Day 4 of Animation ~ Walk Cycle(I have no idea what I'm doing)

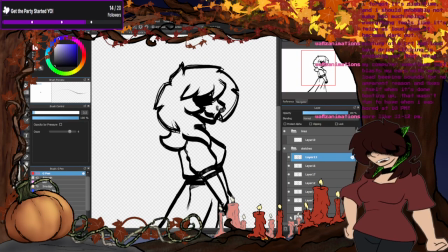Biblically accurate rune over here.
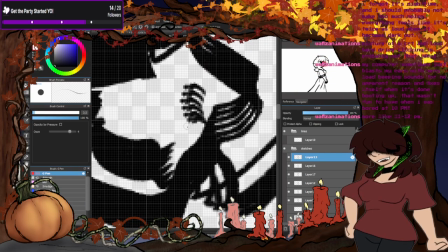Yeah, that's a good movement.
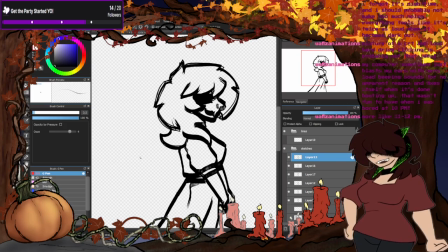Sometimes blast your ears with loud beeping sounds with no apparent reason, fisses itself, and it's done booting. Yep. Yep. I don't know, something about old computers. Because it didn't used to always do that.
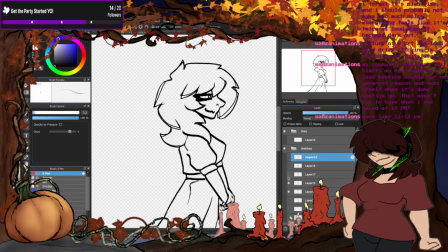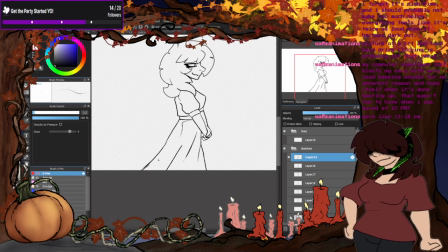Okay, I think that's good. Good enough, because I don't think I'm gonna do the dress. Because of them moving adds enough,
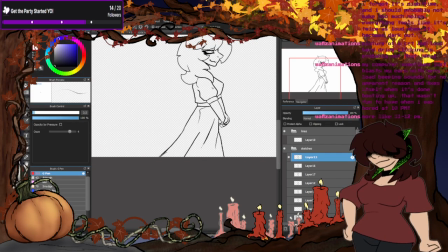bounce to it. If I add too much alterations, it'll look like, the line art will look like it's boiling.
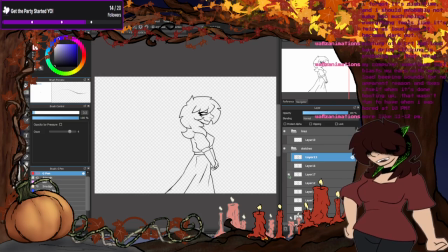And honestly, I think this is good enough line art by itself. So right now, all I need to worry about is color. And then save each one as a separate file, which I will do later. And where's my... there it is.
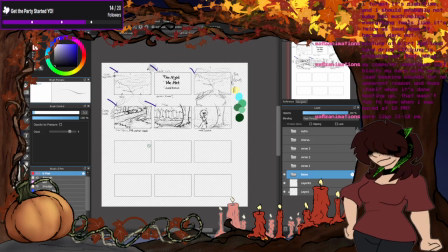And then, you know what? We can maybe switch to animating?
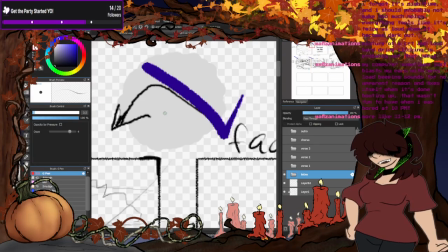Because I said I was going to do a walk cycle.
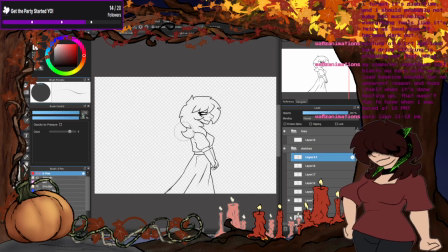The beauty of all of this is I don't have to worry too much
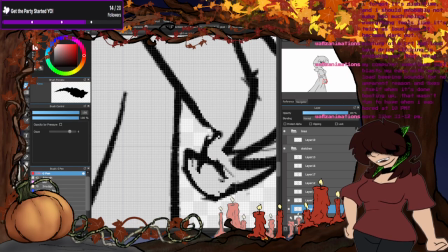about keeping the colors consistent, because I just copy, paste, and shift. Hey!
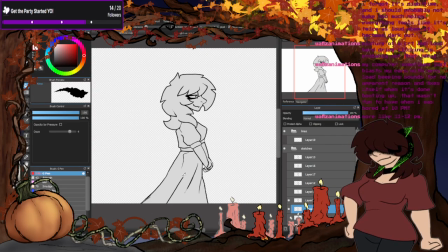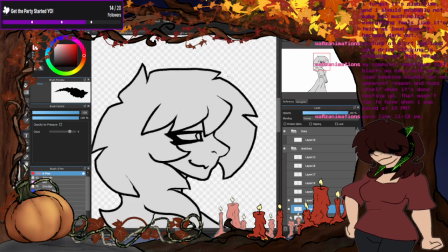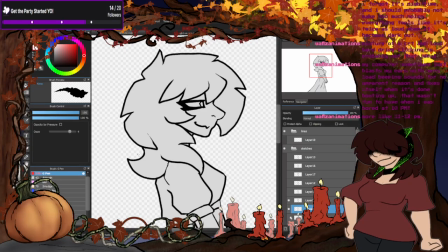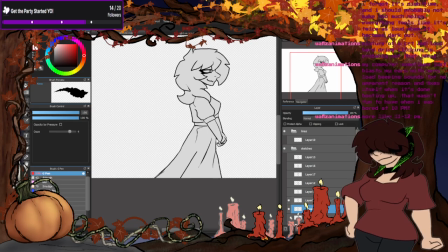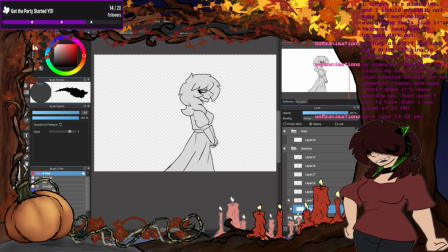Okay, just so we have some
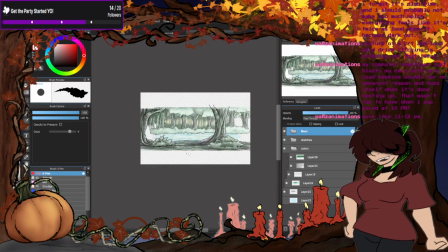glimpse into what the lighting is going to be like. This is the background she's going to be walking on.
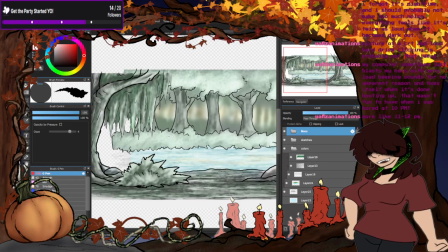And I already have it edited so where it's moving in the program. I just need to maintain consistent lighting.
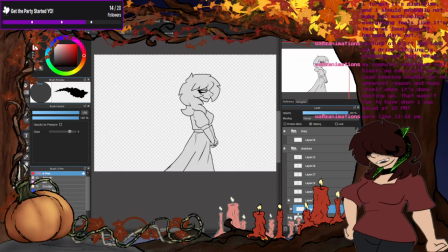Even though we can just say that she's, you know, in the trees, so it doesn't really matter.
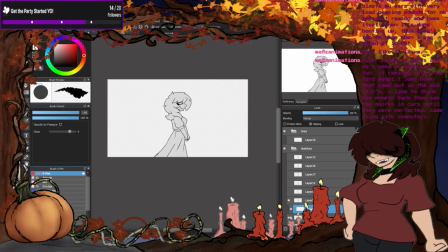I don't want her to look like she's completely out of,
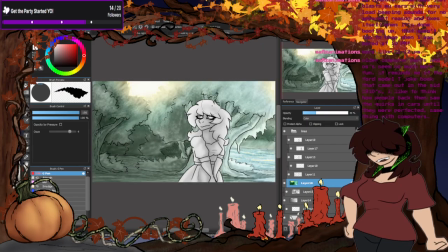you know, completely separate from the background. So we're going to...
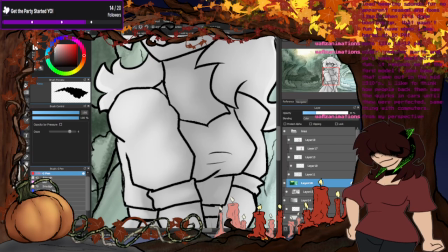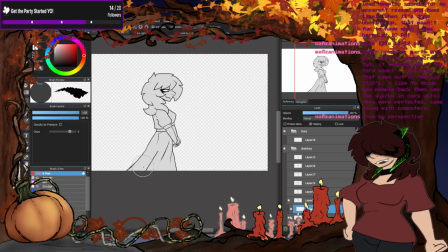older computer parts are always to seem much more fun. It reminds me of the Ford Model T joke, but that came out in the mid-1910s.
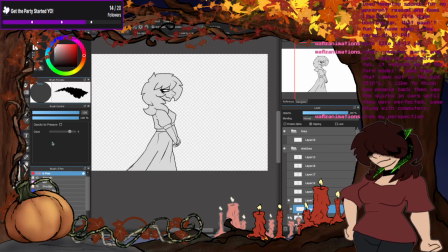Same with the computers from my perspective. I miss old computers so much. I miss Windows 7 so much.
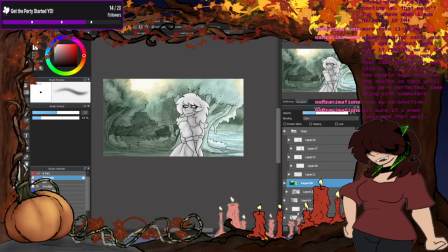Sun is... well, the sunlight is above her.